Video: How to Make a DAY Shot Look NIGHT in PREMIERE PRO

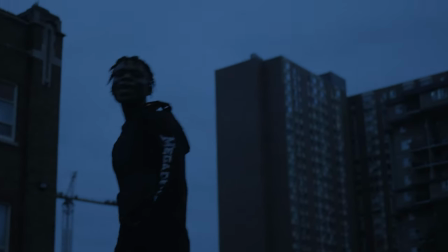0:00 Let's turn your day shots into night shots. It's super easy. Let's do it.
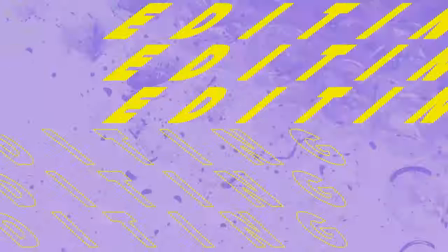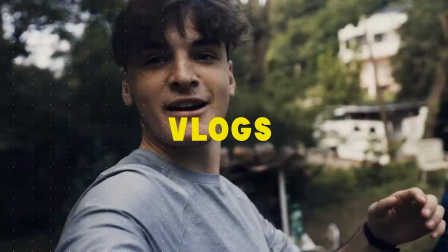What's up guys, Dr. Lay back with another video. I hope you guys are doing great today. Today we're gonna be color grading our day shots and we're gonna make them look like they were shot at night.
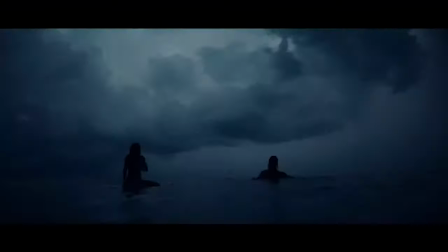0:25 Now this is actually a really popular technique. A lot of people actually use this because when you're shooting at day, you can get a lot sharper of an image. You don't really have to bring up that ISO and that will introduce a lot of grain. So people actually shoot their shots at day and color grade them for night.
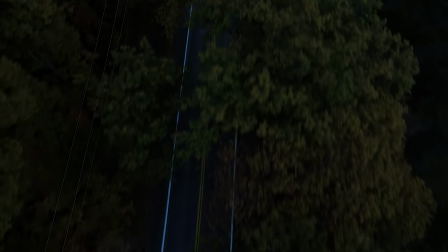0:37 So you know it's a night shot, but it's a lot more visible, a lot more sharp. Now, if you don't wanna watch this video, I'm gonna leave a LUT in the link below. You can just throw that LUT on your footage. It'll instantly color grade your footage for nighttime. But if you want to do it for yourself, just watch this video. It's real quick and I'm gonna show you guys all the simple steps. Now I want to talk about step one.
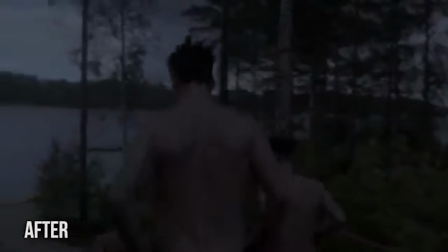0:54 Before we start, if you're planning on doing this and you know you're gonna shoot at day, it is best when you get a shot that does not have harsh sunlight, because if there's gonna be harsh sunlight,
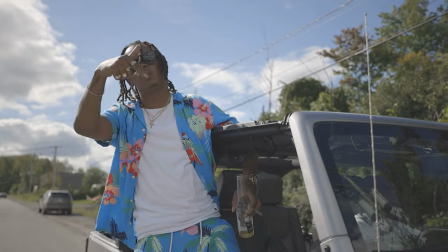1:02 it's gonna be hard to color grade, especially if that shot includes the sky. Color grading out that really bright blue sky is really hard. It doesn't look natural at night. So it's better when it's a cloudy day or if your shot does not include the blue sky and you're shooting either a top-down drone shot or,
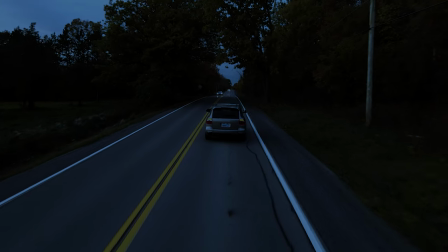1:17 you know, a vertical shot, but it doesn't include a lot of sky, or wherever it includes the sky, it is cloudy. However, if you've already shot the shot and you're in a pinch here, this will work very well, but it is preferably if there's not a lot of highlights on the body or around, it's very even lighting,
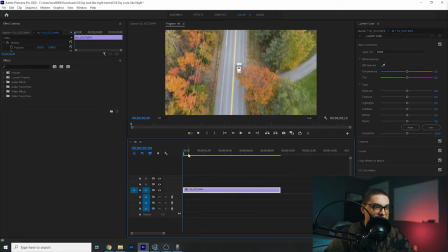1:30 cloudy is gonna be the best bet for this. So here in the computer, we have a simple shot of a car driving along this fall road.
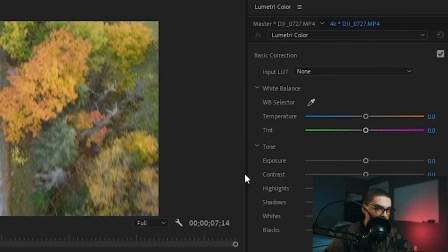1:38 We have our Lumetri color tab open, which is very essential. So we're gonna get started here.
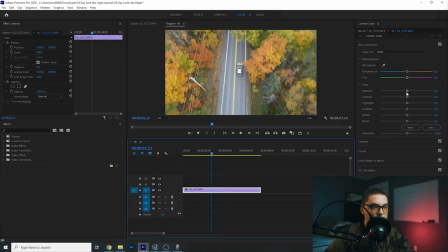1:42 Number one, and I'm sure you guessed it, we're really gonna wanna darken this image. Remember, it is nighttime.
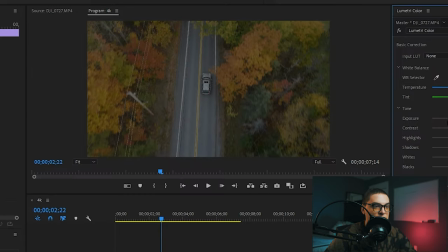1:46 We're gonna be tweaking everything, but I like to just bring it down where everything is kind of just evenly lit, not that bright. Now the second step for this image is gonna be to bring that tint to the blue side.
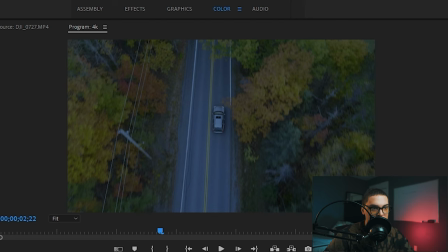1:57 At night, it is usually that blue moonlight. Your image is gonna be very blue, so it's best to bring that temperature slider all the way over to the blue side. Even this could go a little more blue, but we're gonna stick with this for now. Now next, we're gonna wanna drop those shadows.
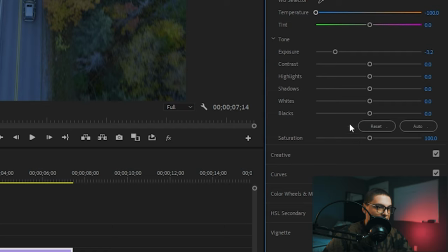2:10 During the nighttime, the only thing that's lit up from that blue moonlight is gonna be those clear areas where the moonlight is hitting.
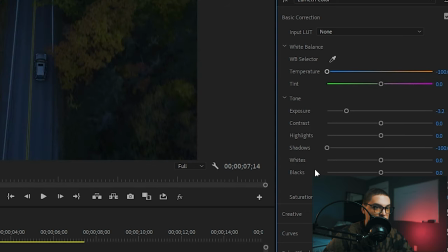2:17 But any of the shadows are gonna be completely pitch black. So dropping those shadows is great. Another way you can do this is adding contrast.
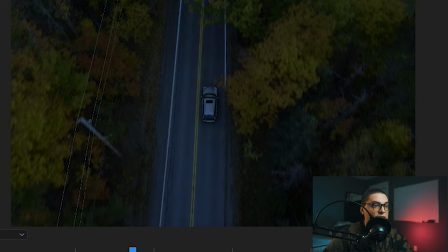2:23 If I bring back up those shadows and just add a bunch of contrast, that'll make this image really, really pop. Now one thing is blue moonlight is not the same color as the sky during the day, which is a light blue. You wanna change the tint of your blue to a more darker, gruesome blue.
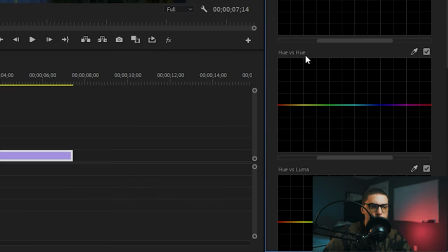2:39 So what you can do is come over to the curves panel. You can go to the hue versus hue where you can select a hue and then change that hue. You're gonna select something that's blue right there. Now I like to take these little sliders, bring them out a bit so that you can change more colors.
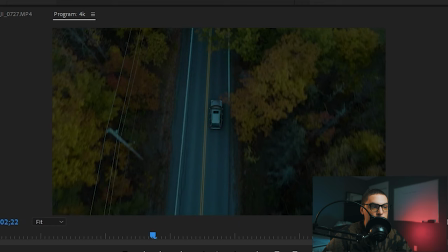2:50 And then with this, we can kind of play with the hue of this blue. So as you can see here, it's more of a teal. We bring it down.
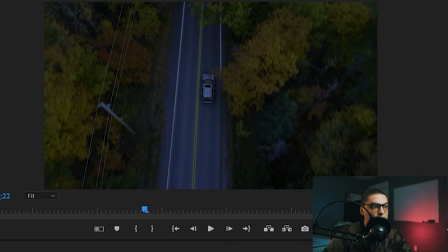2:56 There, it becomes more of a purple. So we just kind of want to bring it just a tad down.
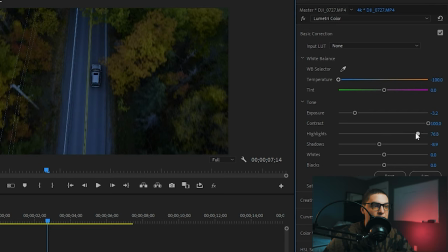3:01 Now we can play with the other tone sliders. The highlights are going to pop a bit, but not too much. Those blacks, we want to make them dark, as dark as we can without clipping. Also, I like to drop the saturation just a tad at night. Not everything is going to be as vibrant as it was during the day. Now we can drop that exposure a bit.
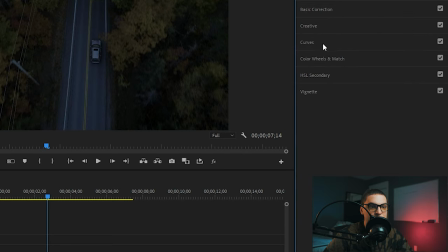3:17 If we want to add more contrast, we can simply RGB curves, grab this top one.
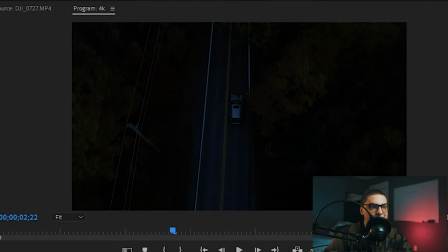3:23 You're gonna wanna bring that up and we're gonna drop this bottom one. Bang, good contrast. As you can see, it's real dark, so we might have to pop that up a bit.
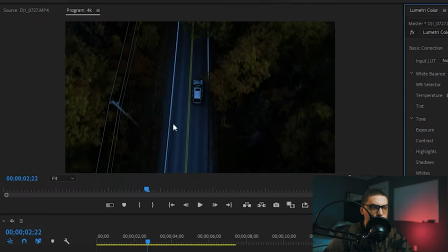3:29 Highlights a little strong. Again, you're gonna be playing with this. Those lines probably won't be that bright during the nighttime.
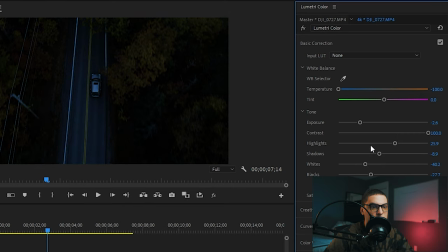3:35 So what we can do to drop that, let's grab these whites, bring them down, and then maybe drop that contrast just a tad.
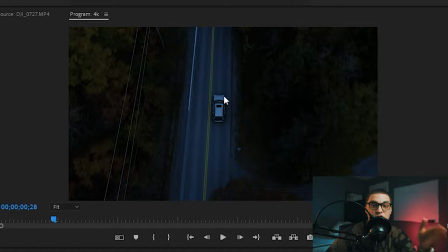3:40 This shot looks pretty good. One thing you'll notice, this car doesn't have any headlights, so you have to think about your shot and if anything would be different in the shot during the night. Now, what I can do to fix that is I can obviously track some headlights and some pointed lights in this direction forward. That's gonna be a little complicated. That's gonna be getting into visual effects, but you have to note that. So this shot looks pretty good.
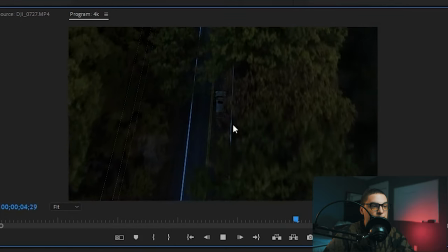3:59 It looks like nighttime compared to daytime. Now we're gonna play with something a little different. This is a performance shot.
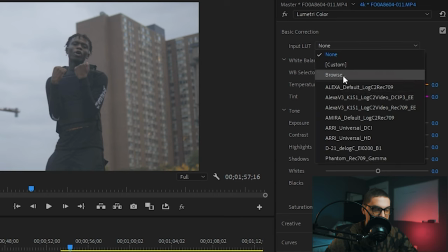4:04 Since this footage is log, the first thing I would recommend you do is put on a Rec 709 LUT to turn it into Rec 709 footage instead of log, instead of that flat profile.
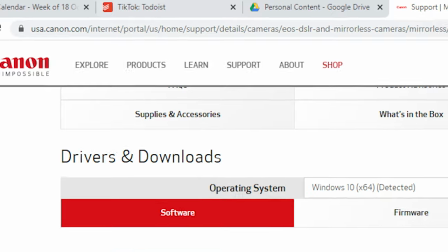4:13 If you're confused where you can get one of those, just go to your camera manufacturer website. There should be downloads for Rec 709 LUTs. Just search up your camera, Rec 709 or log to Rec 709 LUT. So there you go, we got that LUT.
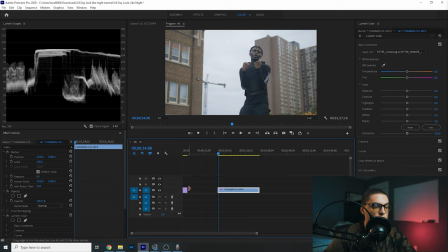4:24 So now everything is in Rec 709. Now let's check out if we were to copy paste over this LUT to give us a good starting point. Bang, already you can see looks great. Now, obviously at night with no lights on him, he's gonna be pretty dark.
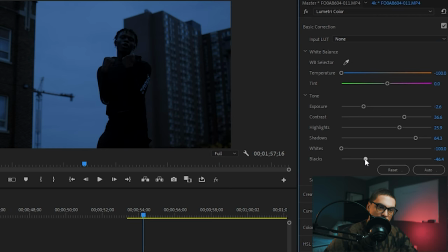4:36 One thing you can do to kind of even this out is instead of bringing those blacks dark, you can kind of bring up those blacks and it'll make a more of a faded effect.
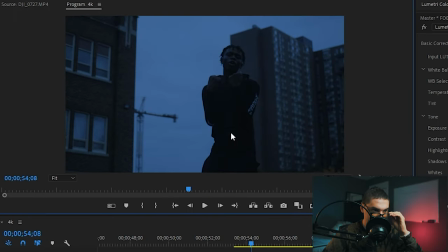4:43 And then if you look at him, you can still see detail in his clothes and in everything. So that's a good way to add a little bit of detail in the shadows when you know that he won't be lit up at night.
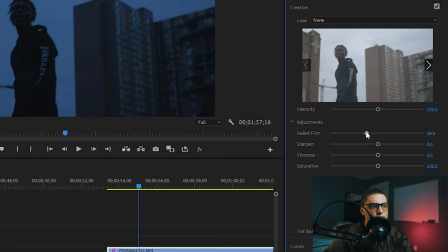4:53 Another way you can do this is just add some faded film if you'd like.
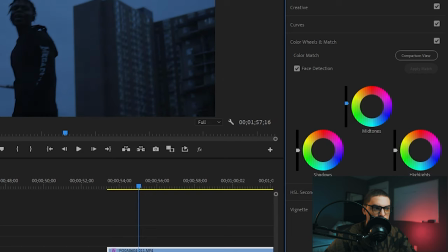4:55 Finally, the last place where you can play with the tones over here in the color wheels and match, you can bring up those mid-tones if you'd like, then bring those down, those shadows.
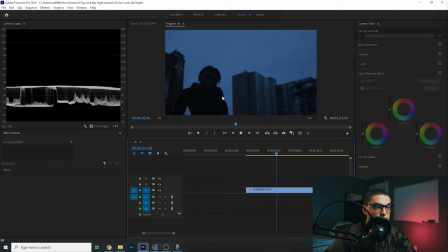5:02 Play around with that. But as you can see, it looks pretty nighttime with this wrap video. And all I really had to do was copy paste. So just know if you're color grading multiple clips, you can just throw back and forth and then just do small adjustments and it should look pretty similar. But yeah, that's pretty much the video. Again, there's a LUT below if you'd like to just download the LUT and throw it on. Obviously you'd have to make small changes, but this will pretty much make your footage look like nighttime. And yeah, question of the day for you guys, let me know what the favorite time of day for you guys to shoot is. But yeah, my name has been Dax Burley. I hope you guys enjoyed this video. I hope you guys got some value out of it. Creators, keep creating. I'll see you guys next week. Peace.